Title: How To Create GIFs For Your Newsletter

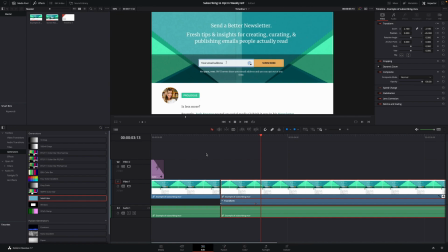I do this so that it's not an overwhelming view of zooming in and seeing the mouse move, because when I'm moving my mouse, I want the viewer to watch where my mouse cursor is moving to. And then when I begin typing, I want the user to see what I'm typing to subscribe to this newsletter.
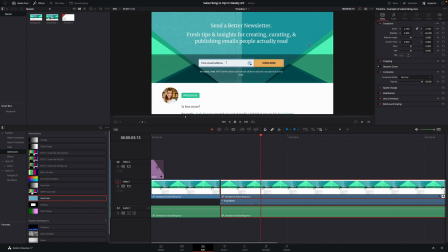I'm also not cutting off anything too important. So we can see that after I zoom, you can still see the newsletter description here and the prologue. You don't want to zoom in too much so that the video would become pixelated since we are recording off of a desktop browser here.
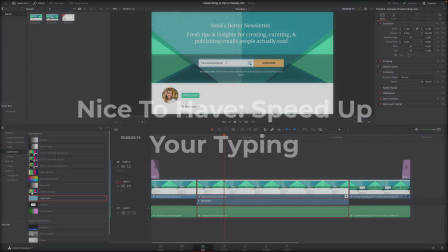The last nice to have is speeding up your typing.
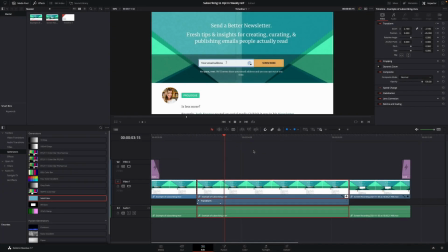If your GIF includes typing, you can make that typing a bit faster to save time, but still maintain the human aspect of the video.
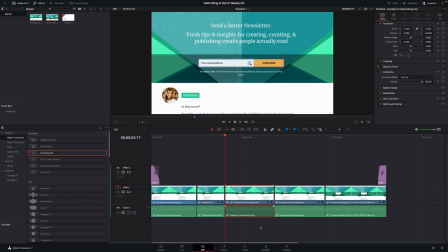I went ahead and clipped this part of the video where I was typing and made it a bit faster so we can see what it looks like here.
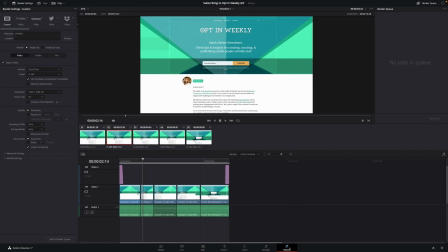Now that we're done editing the video, we're ready to export and move on to the last step of converting it to a GIF. There are some video editing tools that allow you to immediately make a video into a gif inside of the tool itself but for my workflow I use a free tool called easy gif this is easy gif which is
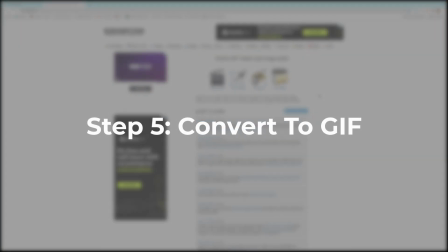the website that I use to convert videos into gifs and it's pretty easy to
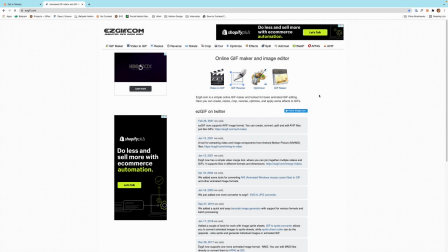use and it gives you a lot of options to edit the gif once you make it so to get started we just click this button here that's video to
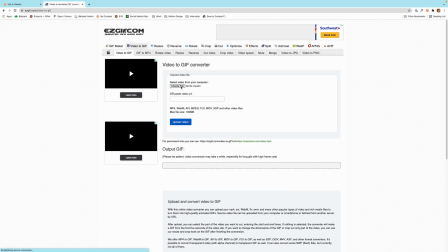gif and then I'll ask us to choose the file that we want to use and then we'll click upload video and And here's our
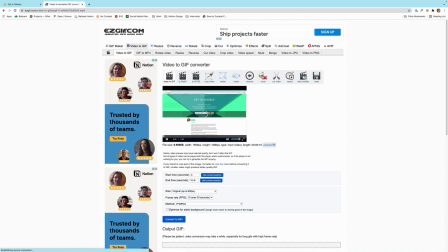GIF. We can preview what it looks like by pushing play right here.
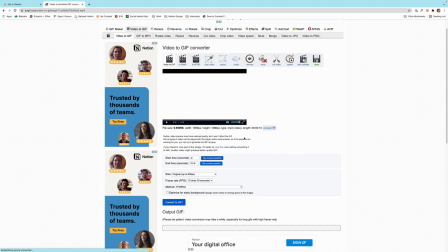It'll give us a few details about our GIF right here, and then it'll ask us for a start time and an end time.
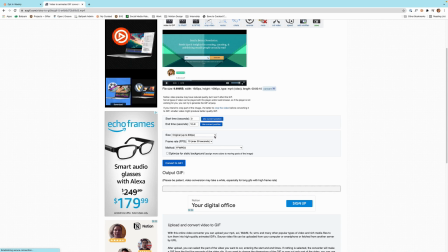We can also choose what size we want it to be.
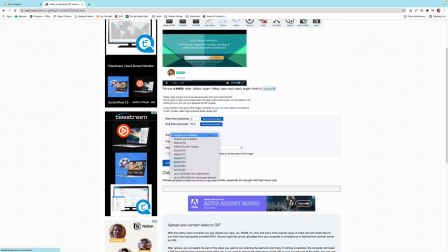The two options that I always look at is original up to 600 pixels or original up to 800 pixels.
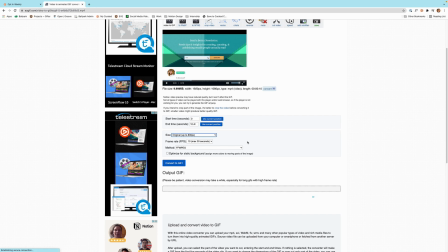You can crank it up to 800 pixels if you want a bit more of a higher quality GIF in the end, and then you can choose your frames per second. Now you have a few options here, and they all depend on the length of your video.
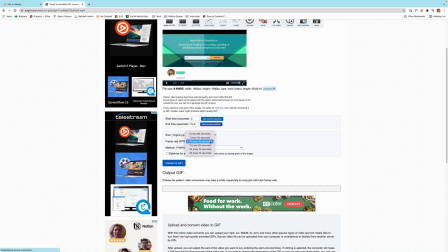So the longer video you have, the less frames per second that you can have in your GIF, and the less frames per second you have in your GIF, the more choppy it looks. It's a standard recommendation of 10 frames per second, and that's what I normally use as well. Sometimes I'll go up to 12 if I want to look a bit smoother, but for our purposes, I think 10 is the way to go.
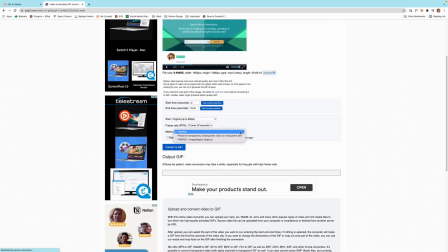For method, I normally keep it at the FFMPEG and then convert to GIF.
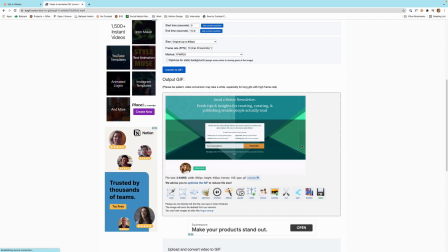So when we scroll down right here, we can see this is what our GIF looks like. Now we can notice that it's a bit more choppy because it is working at that 10 frames per second, but that's normally how GIFs look and people have gotten used to that's how GIFs performing.
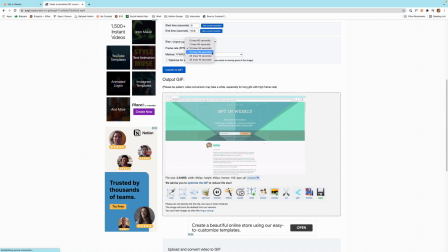But if you want to be a bit smoother, you can always come back up to the frame rate drop down right here and choose a higher frame rate if your video can allow it.
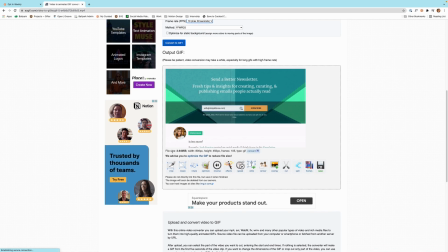We can also see our file size here.
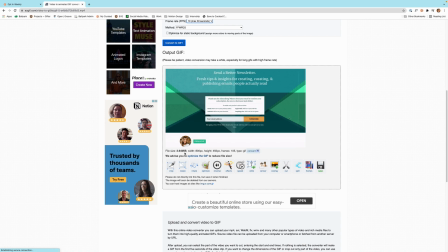So if you're using this GIF in something like curated that accepts up to three megabytes of a file size,
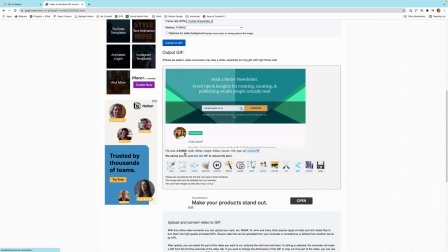then make sure that that file size will work with whatever your end goal is.
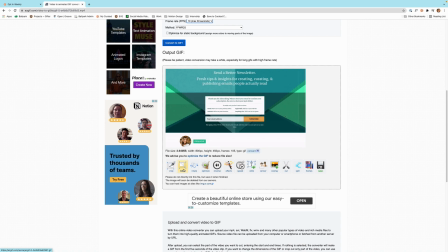And then we can also choose to crop, resize it and do a lot of other things here.
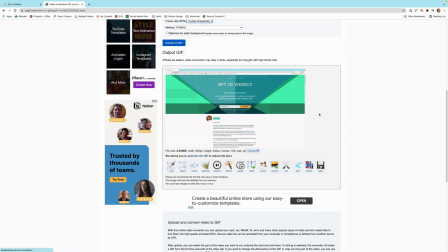But for now, this is looking great to me. So we'll click save.
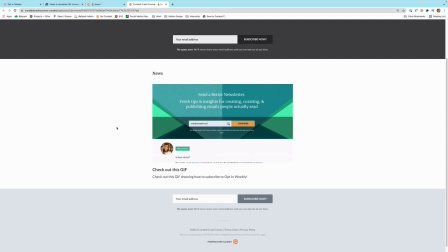And here's our GIF in action in a newsletter so we can see the zoom in there the sped up text and then the
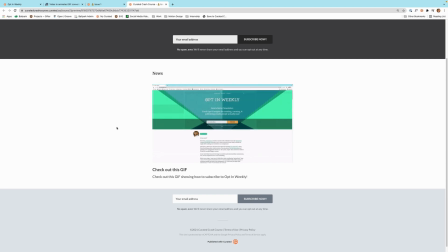bright flash right there at the beginning at the end and that's my guide on how to make a gift for newsletters if you have any questions about this guide feel
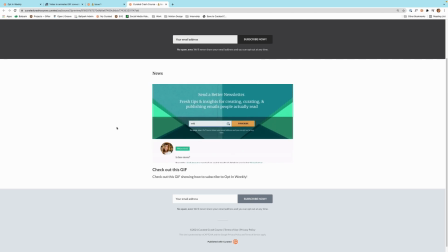free to email me at support at curated.co thanks for watching